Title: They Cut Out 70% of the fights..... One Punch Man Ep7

I watch One Punch Man at 0.5 times speed so that I could spot every single difference between its anime and its manga.
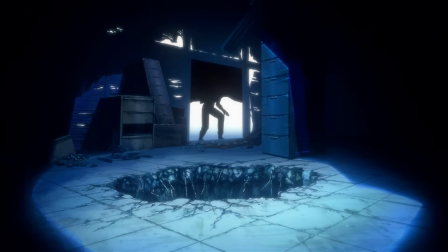[0:06]
And if you spot any differences that I missed, then please let me know in the Discord below. There's a link for it, you can hop on in and we all yap about all the differences before I post my video every Sunday.
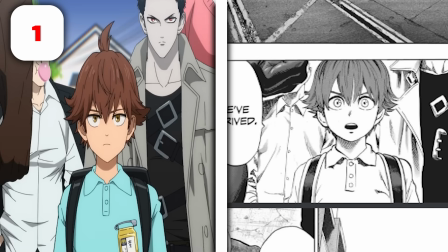[0:16]
Anyway, like and subscribe and enjoy the video. Now, right off the bat, to be a contrarian, his eyes are the wrong shape and he's missing a button on his shirt.
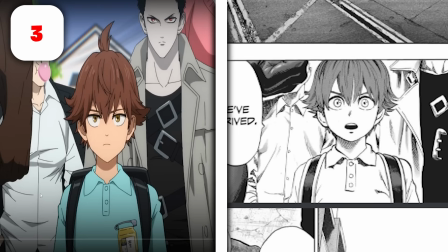[0:25]
Not to mention, we're missing 4 buttons on this guy's shirt here.
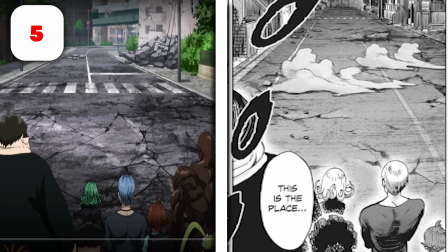[0:28]
We're supposed to see a gush of wind come across the screen here just to show how, you know, empty and desolate this area is.
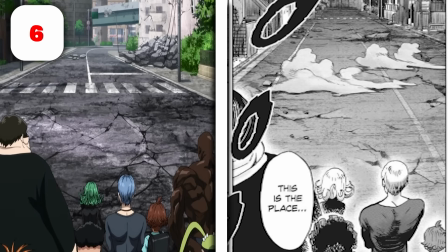[0:35]
Not to mention, it's an entirely different look than it is in the manga.
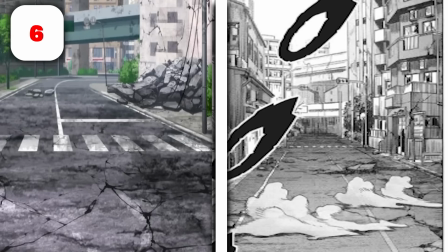[0:40]
Sure, there is a bridge in the background, that's correct, but the buildings to the right and left are very much different.
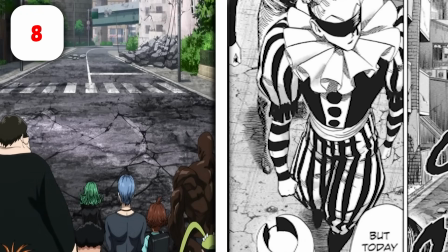[0:45]
And we're supposed to get some of the A-class heroes talking about the absence of people, showing their determination to take back this desolate area of the city.
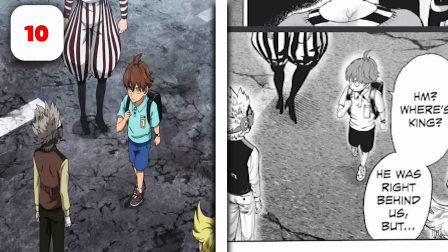[0:54]
In this shot here of Child Emperor walking up towards the Esper, we're supposed to get Child Emperor looking around, saying he can't see King, he can't find him.
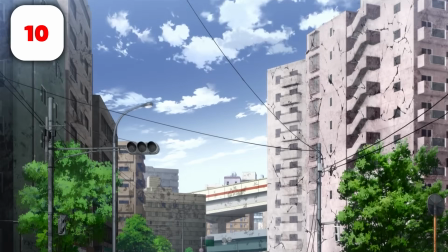[1:02]
But in the anime, he simply walks up, eyes locked, no head movement to be seen.
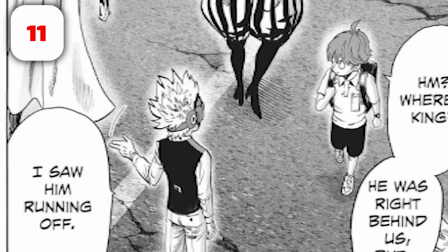[1:07]
Not to mention, we're supposed to see Flashy Flash in the top left of the screen, but they removed him, probably because drawing capes moving in the wind is difficult.
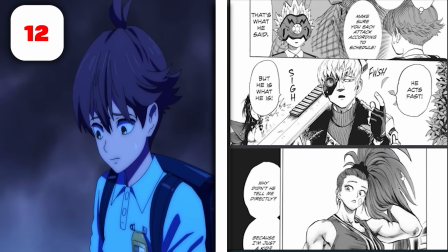[1:15]
Instead of cutting straight to Child Emperor here, we're supposed to get reactions from some of more of the A-class heroes, saying things like he acts fast, but he is what he is.
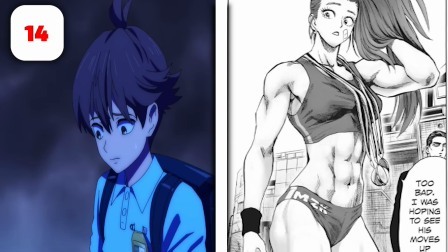[1:23]
And our queen saying it's too bad.
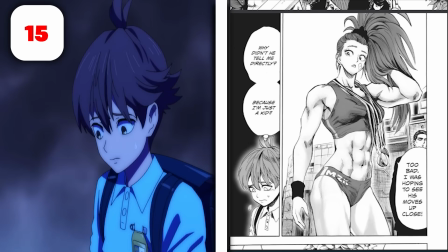[1:26]
I was hoping to see his moves up close, but we skip over these 2 panels just to cut to this internal monologue of Child Emperor.
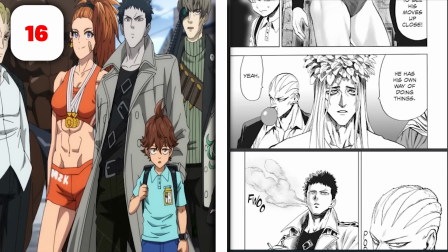[1:32]
Instead of having detailed close-ups showing the designs of these characters that we're going to be introduced to in more detail, giving them the spotlight that they kind of deserve as sidecast,
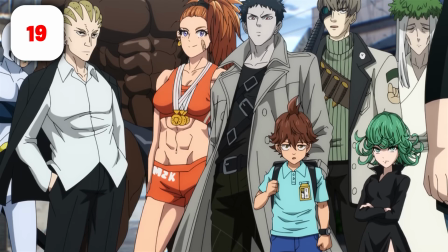[1:41]
we get this massive panning shot missing a lot of details of these characters out of pose and in some cases out of
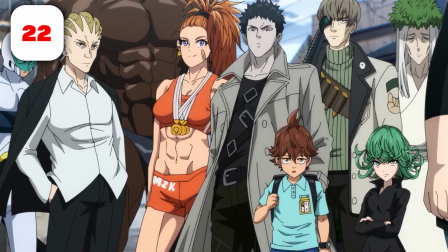[1:49]
design, all moving only their mouths and nothing else about their design while they talk, even though one of them is supposed to be blowing a bubble.
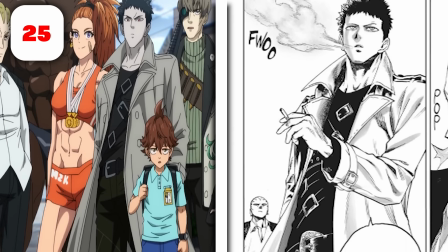[1:58]
That bubble is supposed to pop, and then, to break the anxiety of the situation, Zombie Man is supposed to blow out some smoke and point ahead.
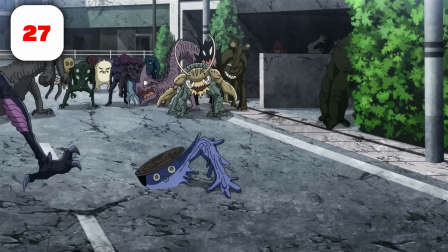[2:07]
Instead, we just get a cut to the monsters before Zombie Man points them out, and then we cut back to the same image.
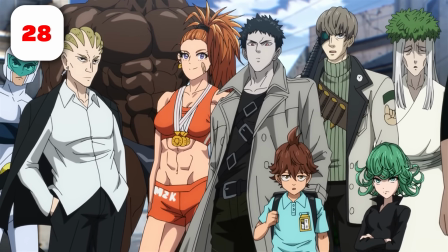[2:13]
This is really friggin' drawing, I'm not gonna lie.
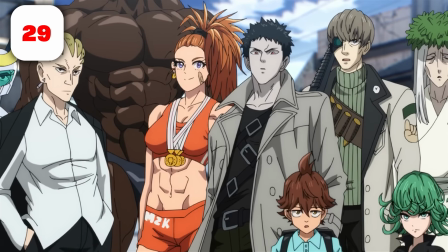[2:16]
Conversations are dynamic in One Punch Man because we get to see the characters up close and their emotional reaction to their faces.
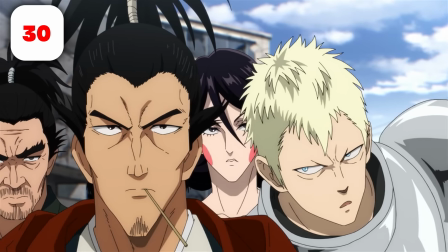[2:23]
In the anime, their faces don't move. There's no expression on their face.
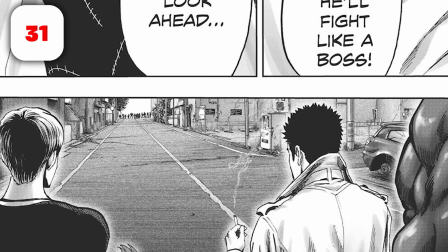[2:27]
Not to mention, he missed a shot of the monsters appearing from the distance and the older shoulder view of our heroes.
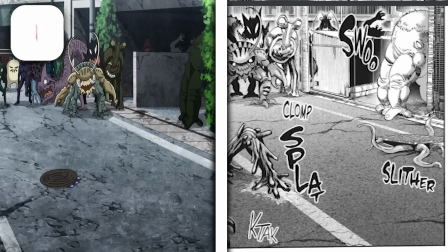[2:35]
Instead, we cut straight to the close-up picture of the monsters revealing themselves, which is missing a tentacle monster pulling itself out of the ground.
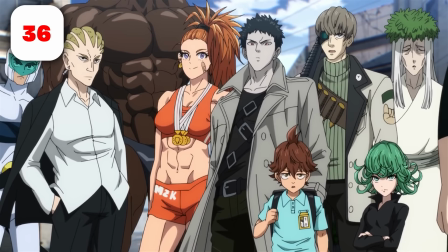[2:42]
This shot here that's repeated is supposed to be only the S-class heroes with the A-class in the back,
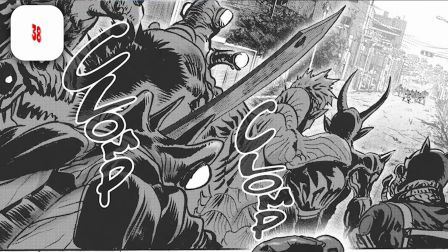[2:47]
then a over-the-shoulder shot of the monsters approaching the heroes, and then Super Ally Darkshine's reaction to this interaction.
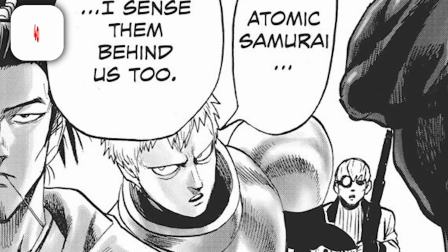[2:54]
Then we're supposed to get the close-up of Atomic Samurai and his disciple talking. Instead, they skip over all of that just to cut to Atomic Samurai.
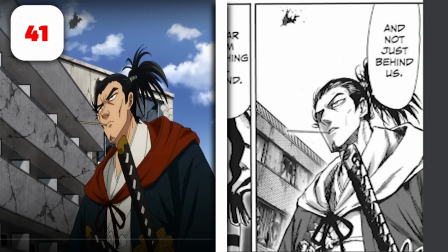[3:01]
And then, in this shot here, the background is very much different in many ways, but it's not so different that it's distracting.
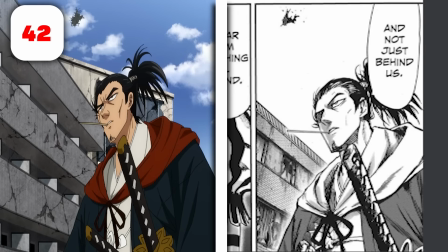[3:09]
What is distracting is how that cloth is moving.
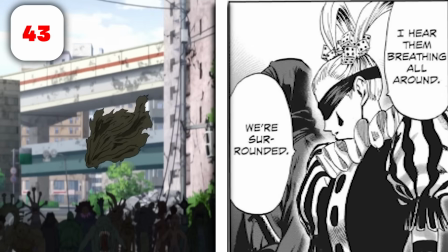[3:12]
We skip over a panel of a close-up of the clown girl again, talking, saying that she hears them all around him, and that they're surrounded.
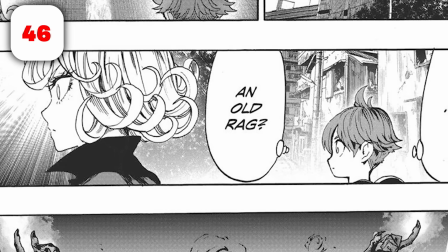[3:19]
Then the cloth is supposed to fly in. Here, Tatsumaki and Child Emperor look somewhat surprised as to what they're looking at.
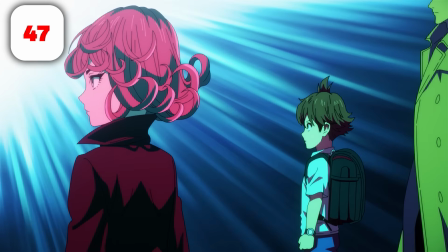[3:26]
But in the anime, they look, well, blank. They look like they've been inserted into like a default emotional state rather than the surprise they're supposed to be feeling. In the anime,
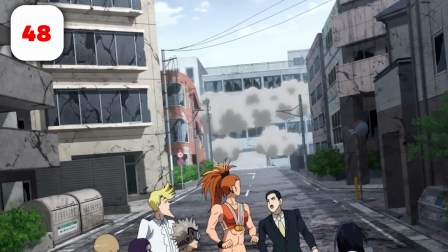[3:35]
the background here that blows up is just a building that didn't exist before but suddenly exists now.
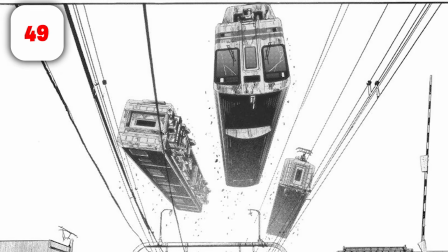[3:41]
But in the manga, they pull cable carts off the cables and throw them one on top of another to create a barrier so that the heroes cannot escape.
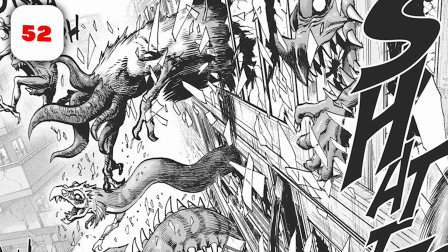[3:50]
And out of those cable carts come monsters pouring out in all directions.
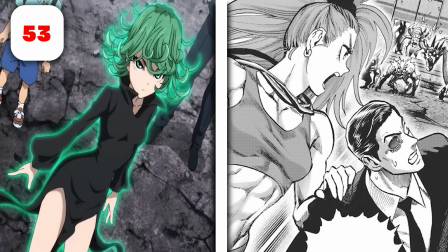[3:55]
Here we miss a panel of one of the A-class heroes saving Senegal from the monsters, pushing him to safety.